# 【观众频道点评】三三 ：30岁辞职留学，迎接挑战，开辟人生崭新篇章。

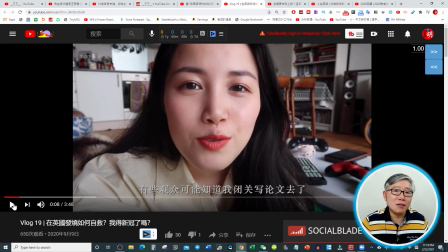12:24 8度怎么回事悬念起来起得非常好然后紧接着讲
老朋友们你知道我们就写文论文具了我很长时间没更新
这个全面的悬念build up建起来的东西一下子就崩塌了就等于讲讲笑话没控制好
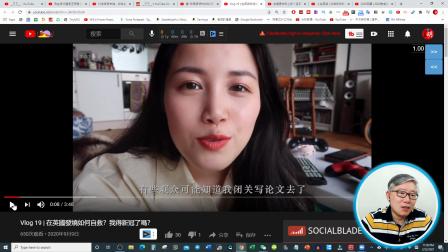12:42 自己笑场了大概是这个意思所以这个节奏不对了完全应该直接就讲38然后就沿着发烧讲这个东西那么为什么讲这一段中间前面讲的几句话是有问题的因为那个话是给老观众讲的
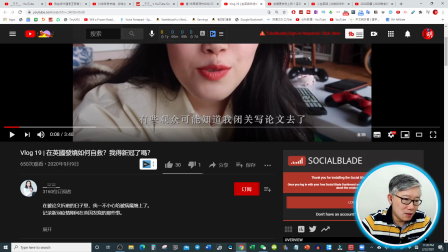12:58 你有多少老观众你有多少粉丝你在2020年9月份的时候你只有可能一千多或者是两千对吧做一个频道
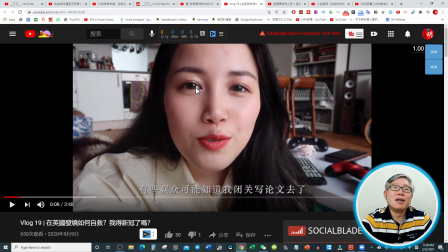13:08 你永远都要面对陌生的观众去说话因为做每一期节目都是为了争取新的粉丝而不仅仅是为了取悦老的粉丝所以我要小题大做
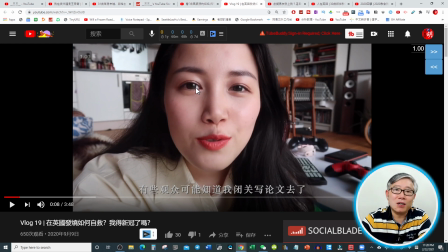13:20 特别把这样一个片头拿出来讲就是这个道理这是很多很多人犯的错误都是讲老朋友跟老朋友说话的口气大家强烈要求我重做一期什么东西你只对那老粉里头
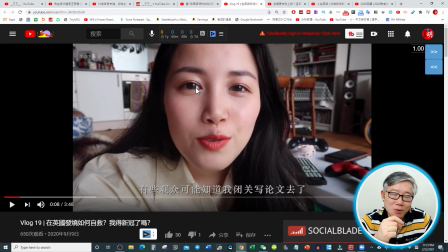13:34 一部分人这样的说千万不要为你的老粉绑架我用过这样的话表达过这样一个意思你总忘记把每一个人当陌生人来对待但你说话和表达要极其真诚但是你面对的是完全一个陌生的人这样子才会讲的有效率
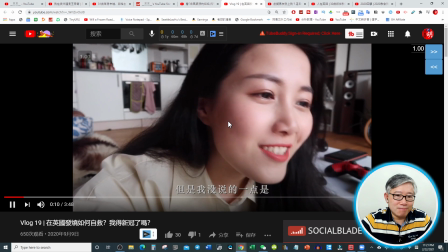13:54 好但是我没说的一点是在这段时间里我发烧了
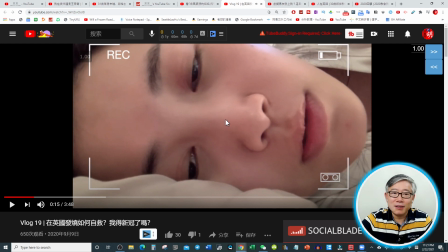14:01 我也不知道自己这个地方就应该直接切到的第二个分镜刚才讲温度计紧接着切到这个地方就对了你看所以中间有十几秒钟是废话我们知道这个偏头地方是最重要
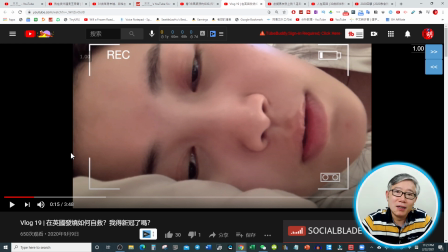14:16 前面30秒是很容易跑人的基本上很多观看完成度差的人都会在前面的30秒跑掉60%的观众这是很可怕很可怕的不对跑掉40%以上的这种观众
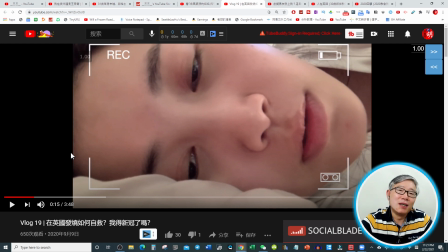14:32 所以你看到你排名比较好的那些视频都会在观看完成度会50% 60%左右前面30秒这是讲关于肺炎期间的一些视频
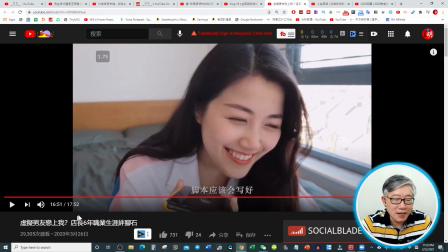14:51 这是一个体验虚拟难有的这样一个东西这个挺好玩的大家愿意看所以有将近3万的观看量因为大家平时只听说过这些东西不见得会真正花钱去体验那么杉杉花钱体验了三个不同的这样一个虚拟男友
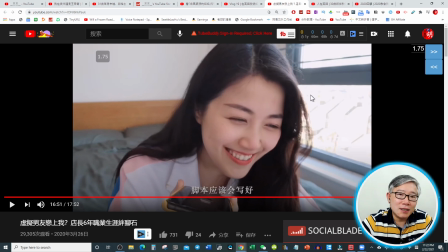15:11 跟他们聊了一下然后分享这个经验给大家所以这是一个很好的选题
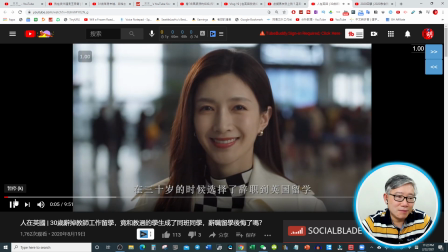15:17 王曼妮在30岁的时候选择了辞职到英国留学那在现实生活中30岁辞职留学然后呢
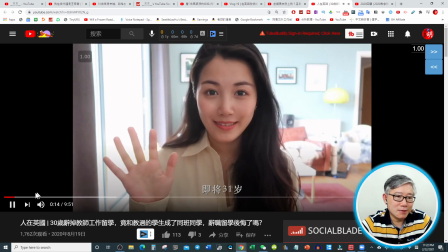15:28 我叫三三即将31岁去年辞职到英国留学
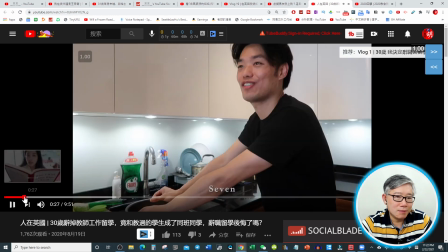15:33 即将毕业但在人生选择的Seven32岁上海人
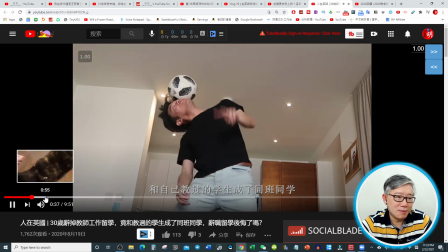15:39 学生成了同班同学目前
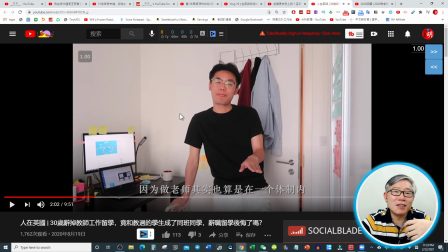15:45 这是一个采访读书期间采访其他的留学生
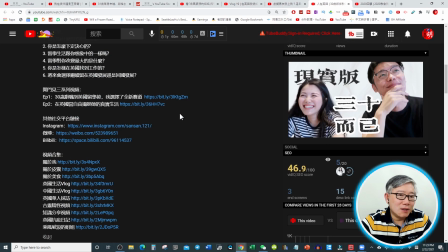15:49 这样一个节目那么为什么我给你看这些这些不同的类别
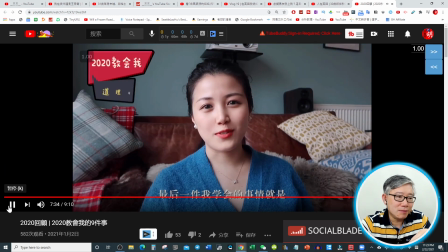15:57 再看最后一个我等一下告诉你欢迎告诉我好吗最后一件我学会这是一个2020的回顾性总结的一期节目最后这一点就是2020教会我的道理最后一点
的事情就是像对待恋人一样对待你的父母今年英国的疫情一直受到媒体的关注